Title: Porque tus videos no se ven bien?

La naturaleza puede hacer lo que le dé la gana Y tú vas a tener que compensar en tu video Y estar atento a eso Porque después vas a tener una imagen oscura Se te va a olvidar Y va a ser un lío dije arreglar eso en post ya tenemos varios problemas resueltos y lo único que nos queda es arreglar el set y el set aquí si llevo como tomar un poco de tiempo porque no es la gran cosa realmente es simplemente tener un lugar de tu espacio en donde puedas siempre poder hacer tu vídeo sin tener que mover muchas cosas un espacio dedicado por así decirlo en este caso el mío es mi escritorio es esta esquina de aquí porque las demás esquinas de mi de mi cuarto realmente una está con la pared la otra no tiene nada interesante y no hay espacio la otra donde va mi ropa sucia así que esta esquina la tengo dedicada a mí a mis vídeos de youtube normalmente los grabo así de frente o a veces pongo la cámara por acá a mi derecha y grabo directamente hacia la esquina y esos son como dos looks que tengo casi que predeterminados para grabar estos vídeos de todas maneras no importa porque esta esquina siempre va a estar como llena de cosas va a estar llena y ambientada de cosas mías de fotografía en donde da ese sentido de que ah bueno estoy viendo un fotógrafo obviamente va a tener estas cosas pero a la misma vez digo está mi playstation por ahí está mi planta de lego son cosas que son mías y que son de mis cosas personales que decido compartirles que me gustan de una manera subliminal vamos a arreglar el set eso es básicamente nada más poner las cosas bonitas ordenadas obviamente yo ya había ordenado bastante para hacer este vídeo así que vamos a prender un par de luces poner unas cosas donde tienen que estar encuadrar bien y grabamos el vídeo youtube y
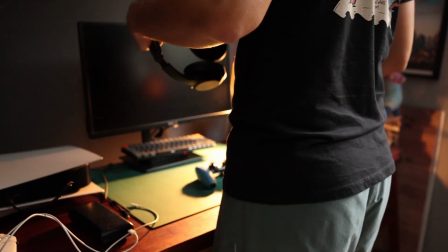(13:36)
este es lo que yo hice como ser en teoría simplemente que
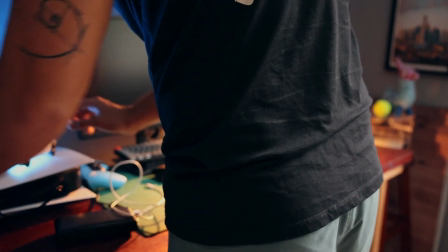(13:42)
pueda notar a darle un par de cosas se limpia un poco el escritorio
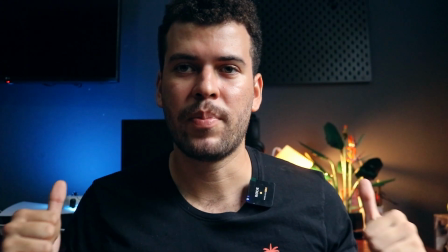(13:48)
Achiqué el encuadre Y prendí estas dos luces Para darle un poco de
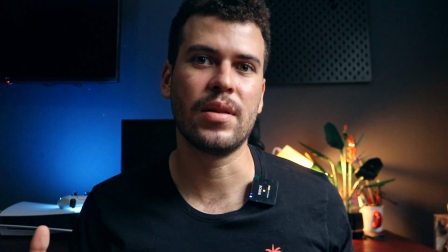(13:52)
ambiente al set Básicamente Esta luz de aquí que es cálida
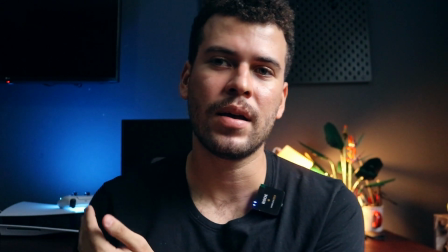(13:58)
Hace buen balance con la luz fría que está acá Y ven como la luz de aquí
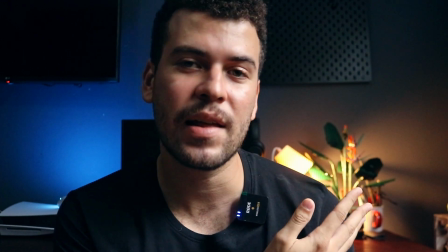(14:03)
Crea sombras con la planta falsa de Lego Que está bien cool
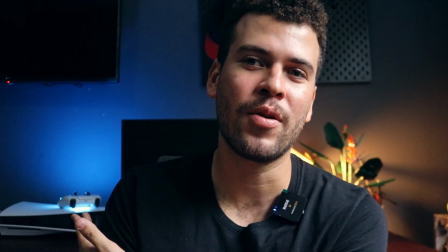(14:09)
Y esta luz de acá está detrás de un control de Playstation Nada más como para
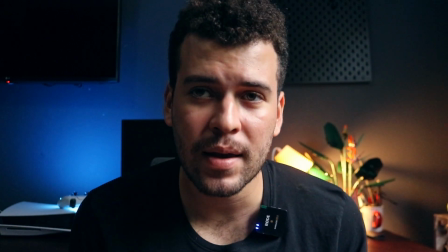(14:13)
ambientarlo de mejor forma Con cosas que son mías Sí es verdad que me gustaría tener un par de cosas por aquí,
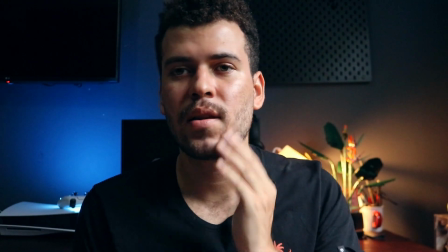(14:20)
más como para decorar más el set, pero así está completamente bien.
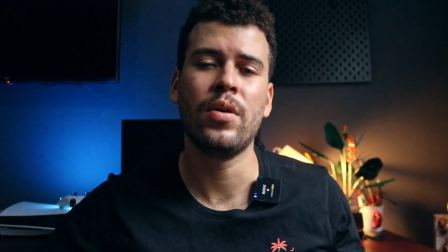(14:25)
Las luces también ayudan para separarme a mí, o sea, al sujeto del plano de atrás, porque con esta cámara,
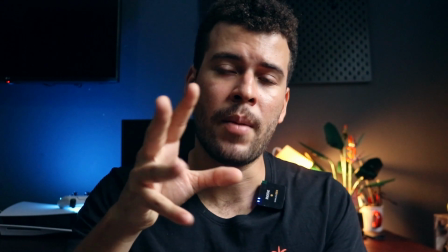(14:32)
este lente no tiene tanta apertura, o sea que no hay tanto poke para separarme,
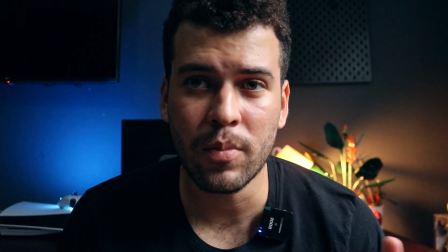(14:39)
así que eso sirve bastante para dar esa ilusión. La verdad es más nada, usamos la Canon Rebel T6i para darnos la imagen
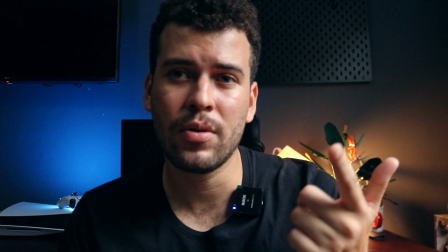(14:48)
El micrófono tipo shotgun bien barato, como 50 dólares para darnos mejor audio
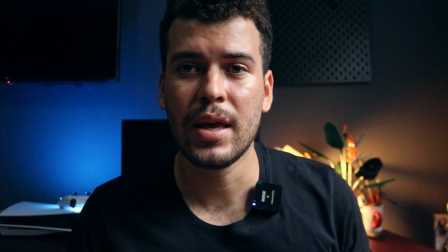(14:55)
La luz gratis del sol para iluminar nuestro video Y el set es básicamente arreglar tu espacio,
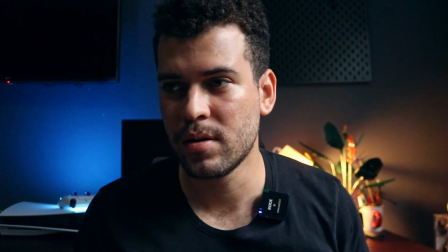(15:03)
y si es tu cuarto como en mi caso, la mejor manera posible No quieres hacer tus videos en tu cama o en la esquina donde está tu ropa sucia
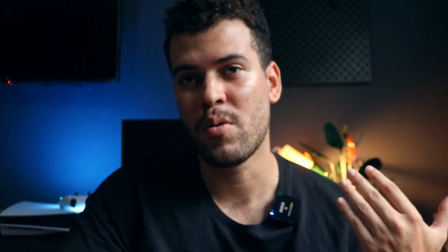(15:10)
como yo Esta es mi mejor esquina en mi cuarto ahorita mismo Así que yo estoy bien con eso
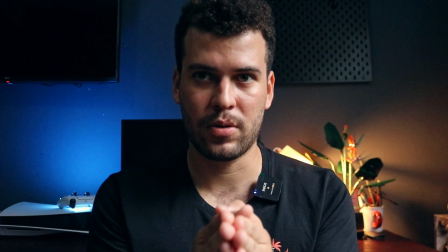(15:16)
Porque si no quisiera hacer el video así Recto contra la pared Puedo poner la cámara contra la esquina de acá
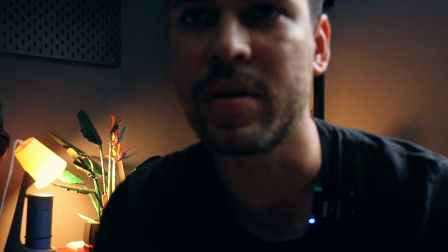(15:24)
Solo lo pondría así Tipo así Y ya tendría otro plano ¿Verdad?